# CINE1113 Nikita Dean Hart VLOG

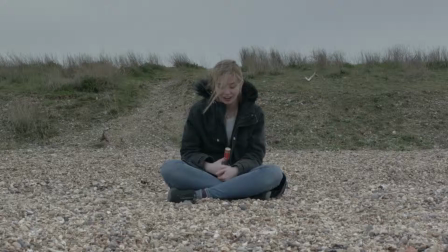The story of Daisy follows Lila's emotional journey as she goes from feeling numb to the death of her friend to believing she is responsible for Daisy's death.
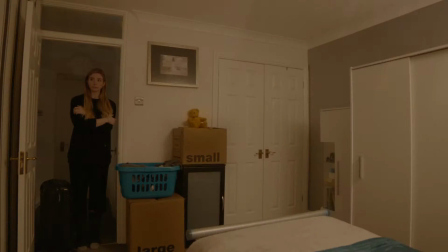I left her!
The focus of my report was about how to visually tell the story from Lila's perspective as she battles with her inner conflict,
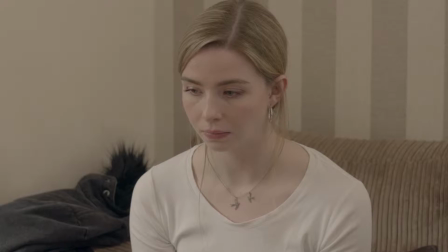while also visually conveying the estranged relationship that she has with her mother.
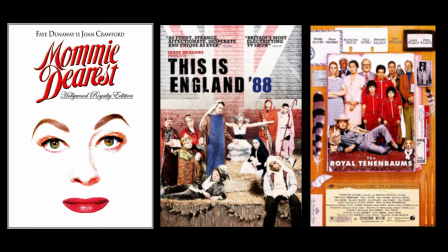I did my research through watching films and TV shows featuring estranged family relationships and characters who deal with some mental conflict.
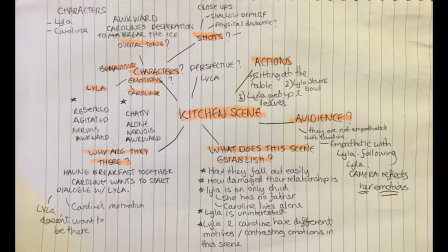I also wanted to explore different techniques of storyboarding and apply it to my own practice and during this process
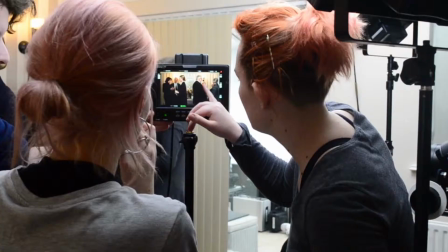I developed camera floor plans which positively impacted not only my role but the general production in several ways.
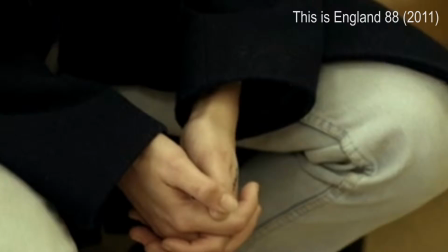In This Is England 88 series I found it interesting how they visually conveyed lol
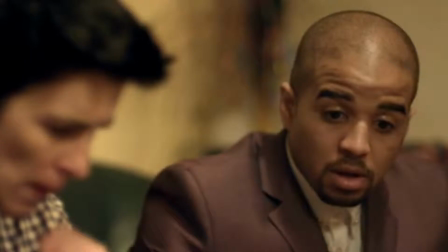dealing with mental trauma and how the audience get to experience exactly what she was going through.
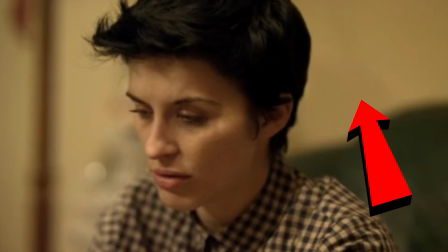Using possibly a 50mm lens on a close up makes the audience feel isolated
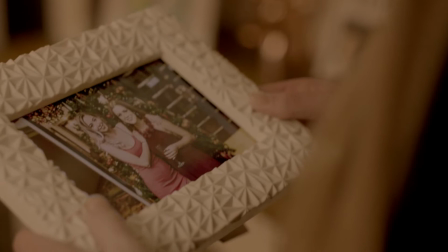from the background and they're focused on how the character is feeling or what they're thinking about.
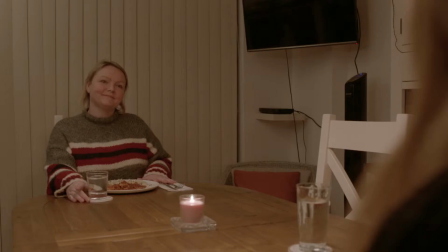So when Lila picks up the photo of her and Daisy she is intensely focused on the photo which suggests a different emotion contrasting to how she acts towards her mum.
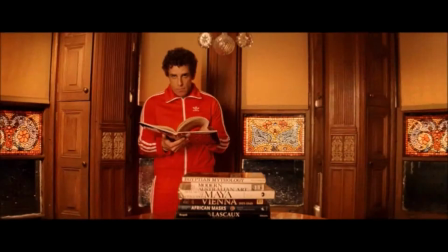I like the creation of space using a wide-angle lens in these shots from the Royal Tenenbaums to suggest the emotionally distant relationship between the characters,
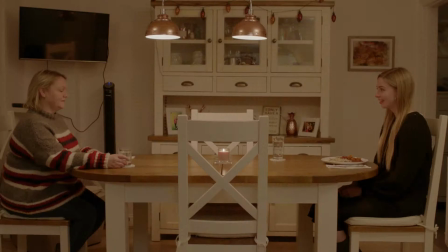also by keeping them in separate shots and creating space around them.
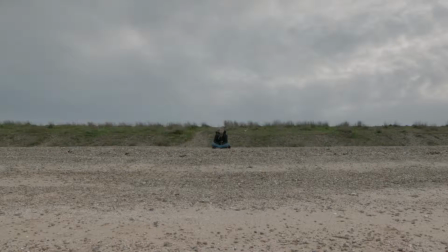This influenced a couple of shots throughout the film and I used a 40mm lens on establishing shots that only Lila is in.
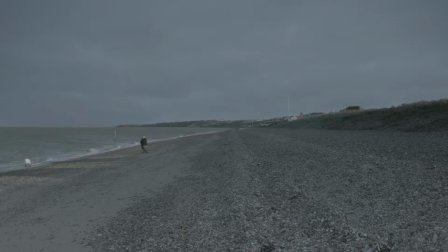My intention of that was to convey Lila's isolation, feeling alone as she keeps her emotions bottled up.
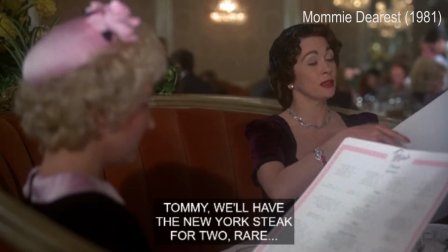In this scene from On My Dearest, I looked at how this single extra shot over the shoulder of Christine's side centres the attention to Christine's perspective.
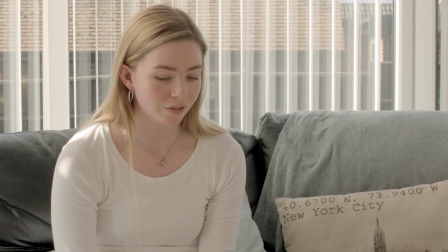I took this inspiration when Lila is talking to Caroline in the Conservatory where we focus more on Lila because of this extra shot which mainly features Lila.
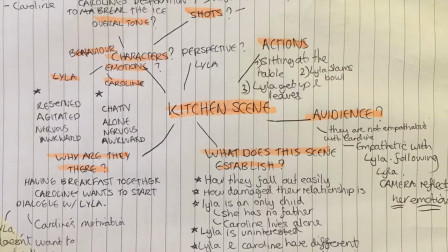I used the method of storyboarding from my research,
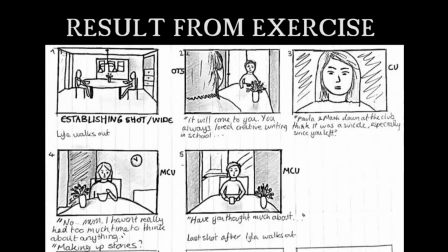breaking down the scene into its key elements which can then be helpful when thinking about what needs to be shown visually. me.
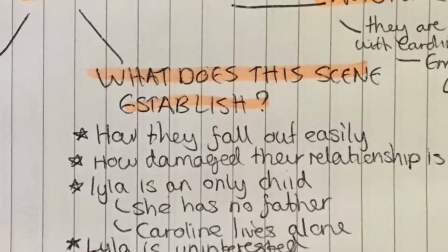I did this by asking myself a number of questions about the scene to break it down. What does the scene establish?
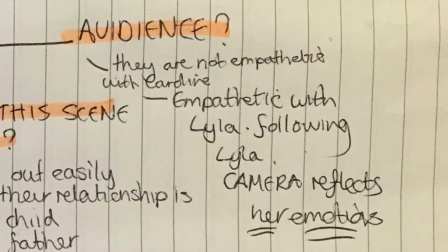What are the character's emotions? What is the action of the scene? How do the audience feel?
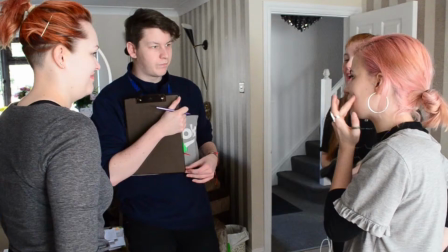Whilst I didn't necessarily do this exact process for every scene, I did think of the questions when approaching each scene for storyboarding.
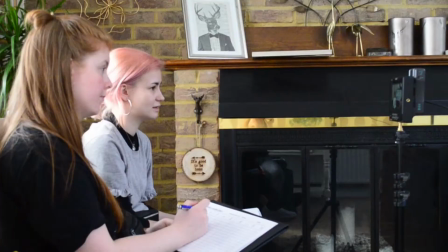During pre-production, the producer, director and I discussed an early version of my storyboard,
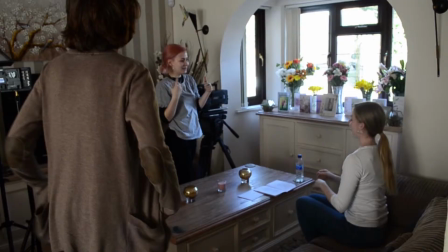however we had difficulty being able to discuss ideas about the blocking and the storyboard as they were unfamiliar to the location we were filming in.
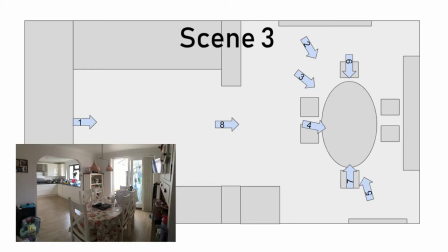So the producer began sketching rough floor plans which made it easier to communicate these ideas and thought it would be a good idea if
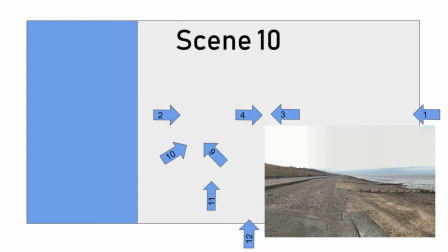I went away and created floor plans for every scene that would include all the angles the camera would be positioned as well as the actors.
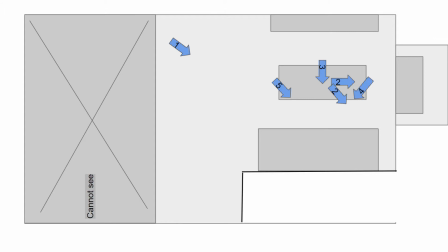This made it so much easier to communicate ideas and create a plan. looking at the floor plans it made it clear to see which angles are possible and how
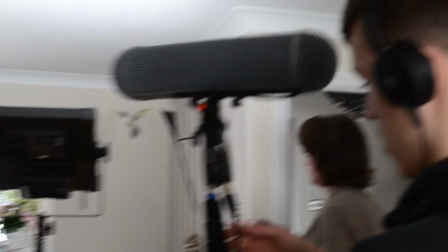the setup is going to work as we had to fit the equipment lighting setup and cast in small rooms also we split one house
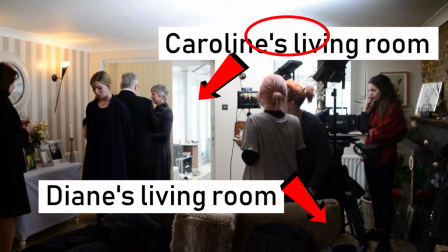into two so we had to make sure that we didn't plan to shoot where you could see another set once they were completed I then
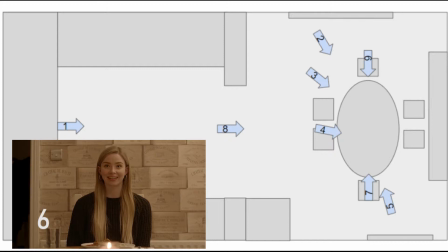created the storyboard based off of that which helped me a lot when drawing it and weirdly enough the storyboards turned out to look very similar to the results
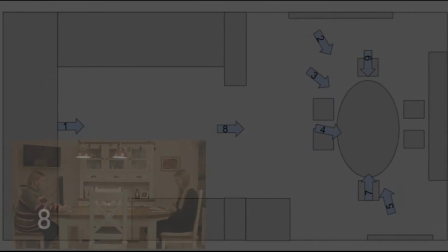lovely
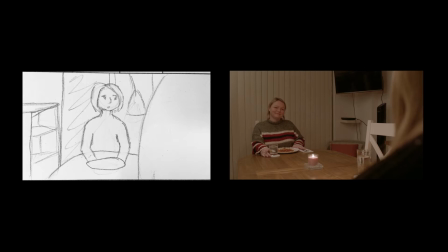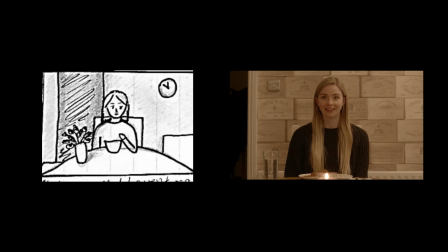having a curry in ages I bet you missed your mom's cooking so